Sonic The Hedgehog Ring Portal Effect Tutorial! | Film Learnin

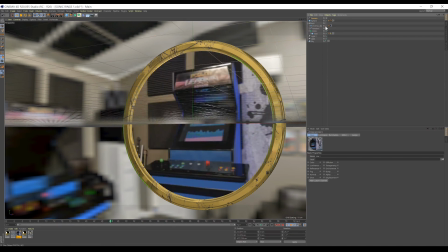3:59 So let's turn the portal background back on, and then we're going to click on this one here, which represents the ring, and we're going to turn that off, and we're also going to turn off the sky object right here. We can then head up to render settings, change the save name to something like Ring BG,
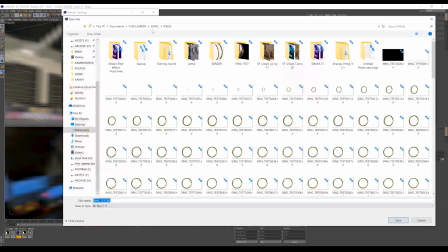4:17 designate a save location, and render that out as well.
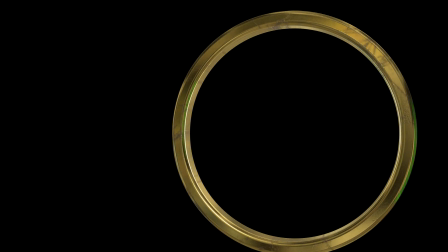4:20 Now once that's done, you're going to have a ring render that looks like this, and you're going to have a background render that looks like this.
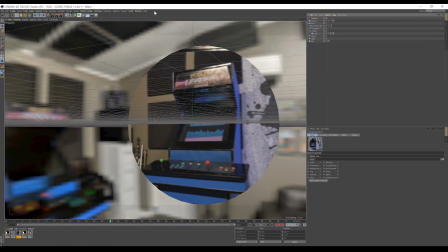4:27 Right, we have both our passes. Let's head back to After Effects and composite this thing together.
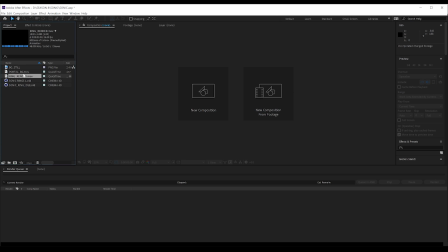4:32 Okay, back in After Effects and I've imported both my renders. Let's start by dropping our ring render into a new comp.
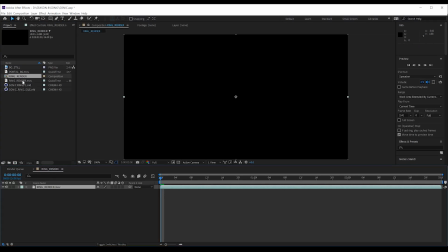4:38 There we go. And from there, I'm going to repeat that step, dropping that ring into yet another new comp. Only this time, I'm going to head to the project window and rename that second one Inner Ring. Lastly, I'm going to drop my background render also into its own comp. Right, so we have three comps.
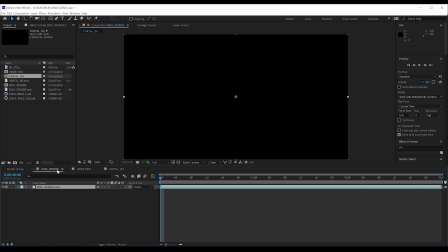4:57 My next step is to start applying effects to our main ring layer. Firstly, I'm going to add some much needed motion blur.
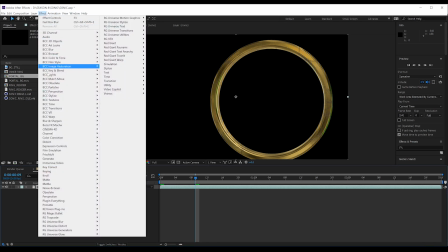5:04 Now for this gang, my go-to plugin of choice is Real Smart Motion Blur.
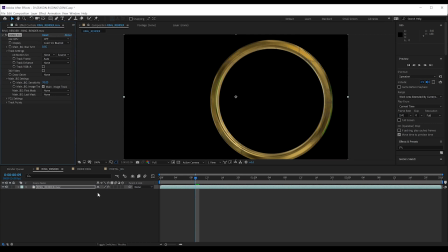5:08 But if you need to use the native motion blur plugins in After Effects, you can go with CC Force Motion Blur or Pixel Motion Blur if you don't want to pay for something like Real Smart Motion Blur. I just believe it gives a much better result.
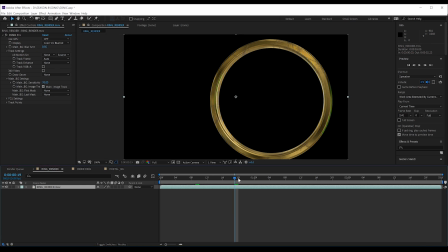5:22 Next up, my ring does look pretty janky spinning there, as the motion blur plugin doesn't really understand how fast the ring is moving. And this is a flaw with a lot of post motion blur plugins. They can't deal with really speedy objects. So how do we solve that? Well, with a blur, of course.
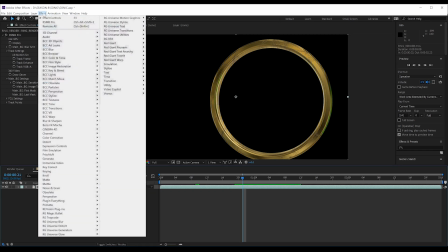5:41 And since our ring is radial in shape, it seems fair that CC radial blur is what we're going to use.
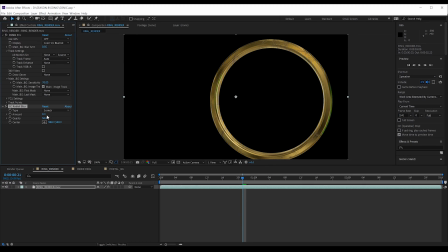5:48 So let's set it to scratch. I'm then going to set the amount to 5, the quality to 100, and naturally I'm going to grab the target and place it smack bang in the center of our ring. You can now see our janky spinning is gone and the motion blur we crave is there.
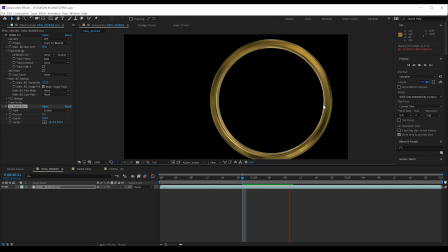6:04 And folks, that's why I added the dirt and scratches and artifacts on the ring in Cinema 4D. If you had a completely flawless ring, it doesn't really look like it's spinning. But with some weathering, as the ring spins, you can see the flaws move,
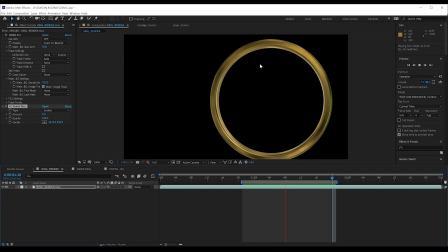6:20 and with the blur added, it smooths out the ring while still selling the idea that it's spinning. Next up, I want to add a little glow just to give that ring the otherworldly feel.
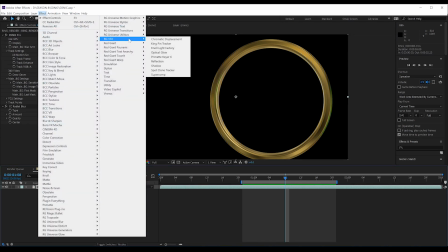6:31 Now for this, I'm headed to the Red Giant VFX suite and their awesome optical glow plugin,
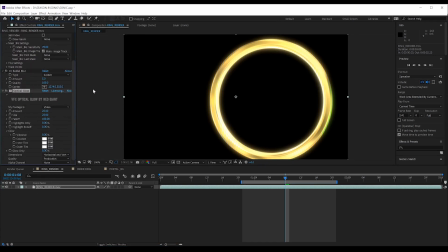6:37 but feel free to use the regular glow if you don't have this. Now all I did here is set the highlights only to 55%, I colorized the glow to a rich yellow,
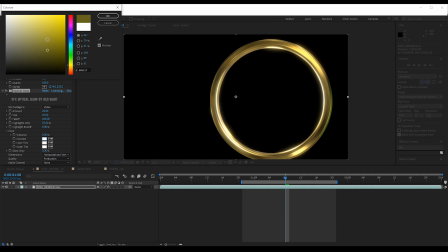6:48 and of course I unmolted the glow in the extension function, which leaves me with a subtle,
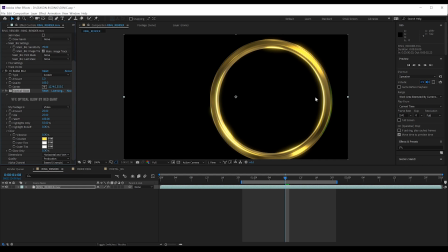6:53 not overpowering glow that just brightens the highlights. Alrighty, that's it for that layer.
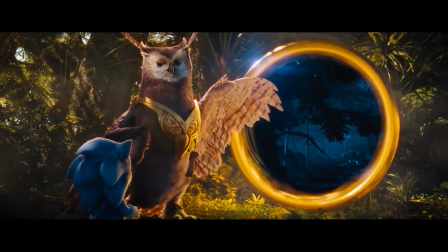7:00 Now in this shot with Longclaw, you can see the fluid haze on the inside of the ring.
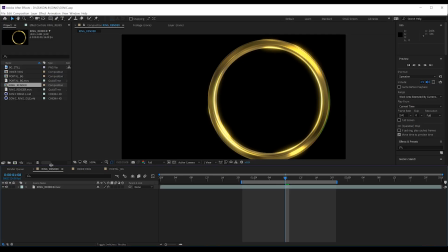7:06 So that's our next step. Let's head to the inner ring comp and get into it.
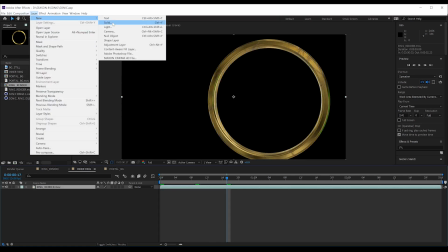7:11 Firstly, we're going to add a black solid to the comp. Drop that below our footage.
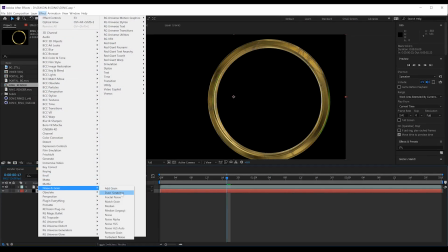7:16 Secondly, we'll head to Effect, Noise and Grain, and grab a fractal noise. Now from there, we're going to change some stuff.
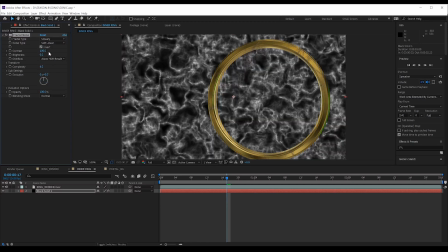7:23 Let's change the type to smeary, check on invert, set the contrast to 60, the brightness to 32,
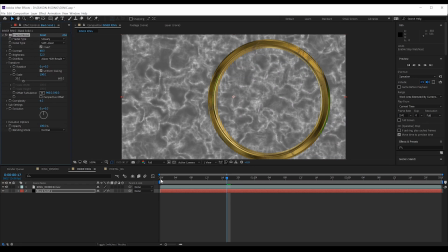7:32 we'll then collapse down the transform settings, hit the stopwatch on rotation, head to the end of the comp, and change it to -1. We'll then set the scale to 75, set the offset to the center of the ring, right here.
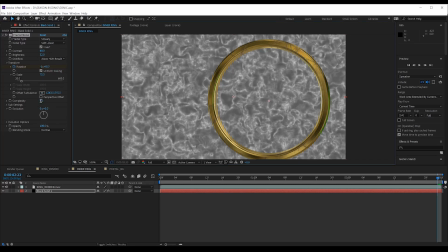7:51 We'll then set the complexity to 1.9, and then onto the sub settings.
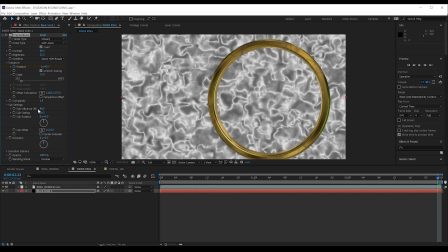7:56 We'll set the sub influence to 48.5, the sub scaling to 67.1, and check on center subscale.
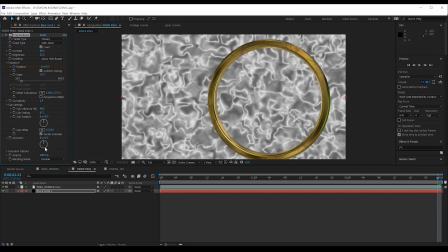8:04 We'll finally hold the Alt key and hit the stopwatch on evolution and enter this expression. Time, asterisk, 40. Okay, we'll click off that, and that might have been a lot of steps.
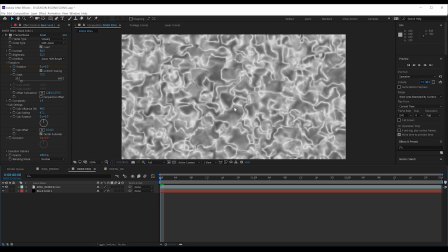8:23 And it looks like doo-doo, right? Well, yes it does. So let's keep going. And our next step is to turn that solid off, because we don't need to see it.
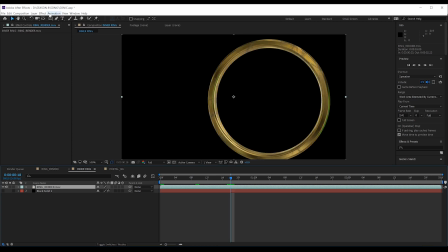8:34 Let's then click on the ring comp and head to Effect, Distort, and grab Displacement Map. Let's select the black solid and make sure we set the displacement to Effects and Masks.
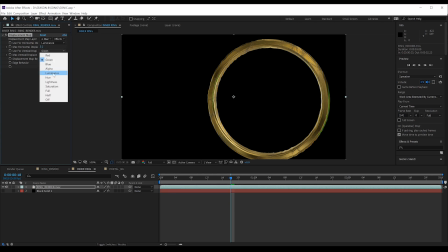8:47 From there, we'll set both the horizontal and vertical luminance, check on Wrap Pixels Around, and crank up both to 32.
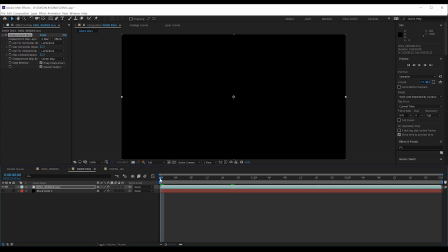8:59 You can now see we've totally messed up that ring. It's all wavy and liquidish and looks like crap, and it's far from done.
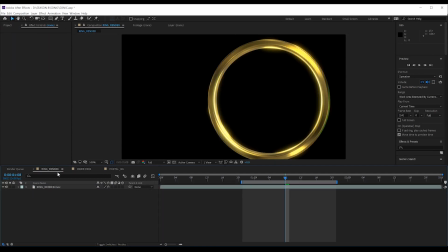9:08 So let's head back to our final shot, drop our inner ring comp in below our ring footage. From there, we'll set the scale to 93 and adjust the position to be in the center of the ring.
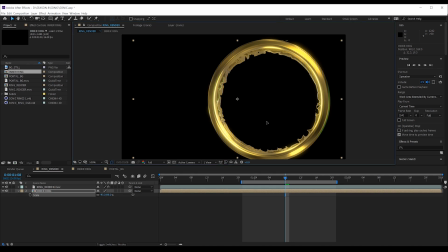9:23 Let's then trim those first few frames off so that it starts as the ring is almost fully expanded.
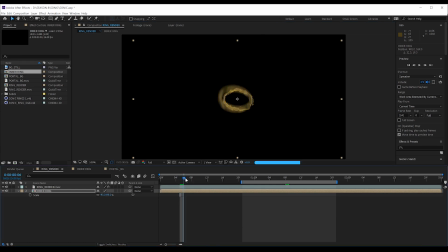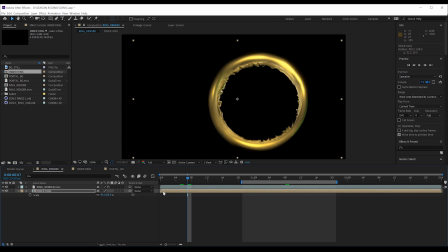9:35 And there we go.
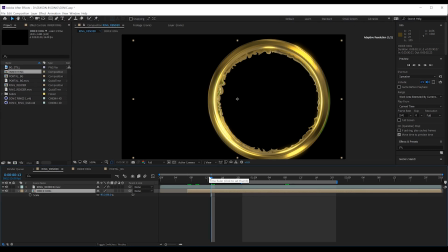9:37 Next, well, I'm going to copy and paste both the motion blur and the radial blur onto this layer from our ring layer above, like so. I might drop the radial blur down to around 3 as well.
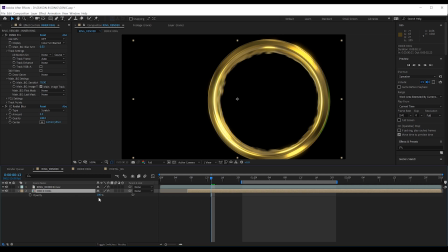9:52 Last step, I'm going to hit T to bring up opacity, and drop that opacity down to around 68%. This sells the idea that it's a weird portal reflection and a lot more. Now, onto the portal background.
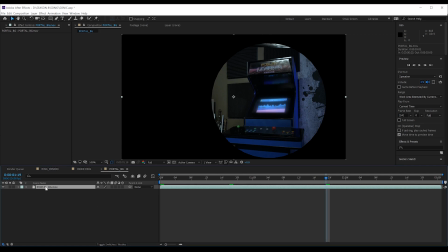10:07 Now, we're not doing too much to this, guys, but in the movie, the portal destination has this ripple distortion, much like dropping a rock in water. So let's quickly build that. We'll start by adding a new solid, putting it under our background footage like so.
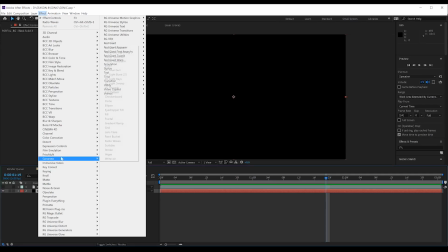10:22 We'll then head to Effect, Generate, and grab radio waves. We'll then set the producer point to the center of our portal.
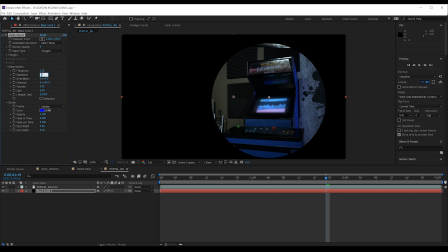10:32 Done. Set the parameters to each frame, the expansion to 7.2, the lifespan to 2.9, set the color to white,
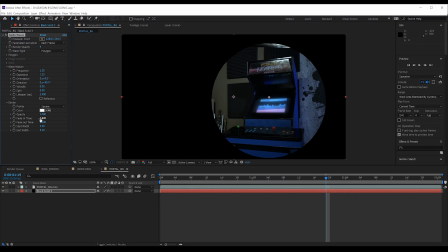10:48 the fade in time to 5.8, and the start width to 20, and the end width to 1. Now at the moment, it kinda doesn't look very watery, so let's distort this a little more.
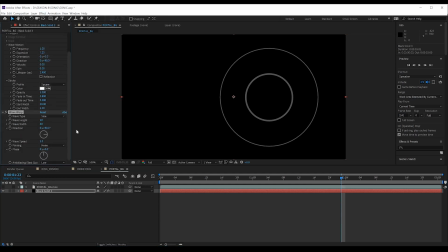11:03 Let's head to distort and add a wave warp. Let's set up the height to 12, the width to 41. We'll then hold the Alt key and hit the stopwatch on phase and type this expression, time asterisk 20. That's gonna give us a little bit of variance in the wave pattern.
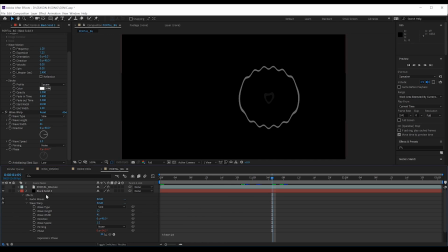11:23 Lastly, this whole wave thing is a bit too harsh, so let's soften it with a blur, a Gaussian blur. I'm gonna set this to say 10, done. Now, let's turn that solid off.
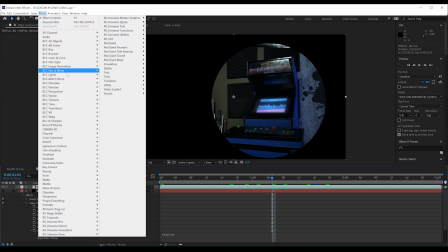11:37 We'll select our background layer, and you know what we're doing. Let's head up and add a displacement map.
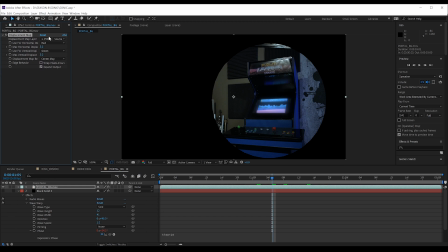11:43 From there, all we need to really do is repeat what we did with the previous displacement layer. Set the solid as our source, turn on effects and masks, set the channels to luminance, and let's set both parameters to 15 this time.
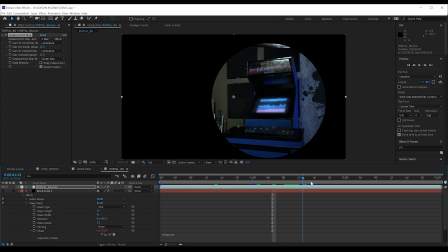11:59 The end result has the ripple rippling through our background layer, giving us that watery texture. Nice. Now, let's put it all together. We'll drop the background comp in under our inner ring like so.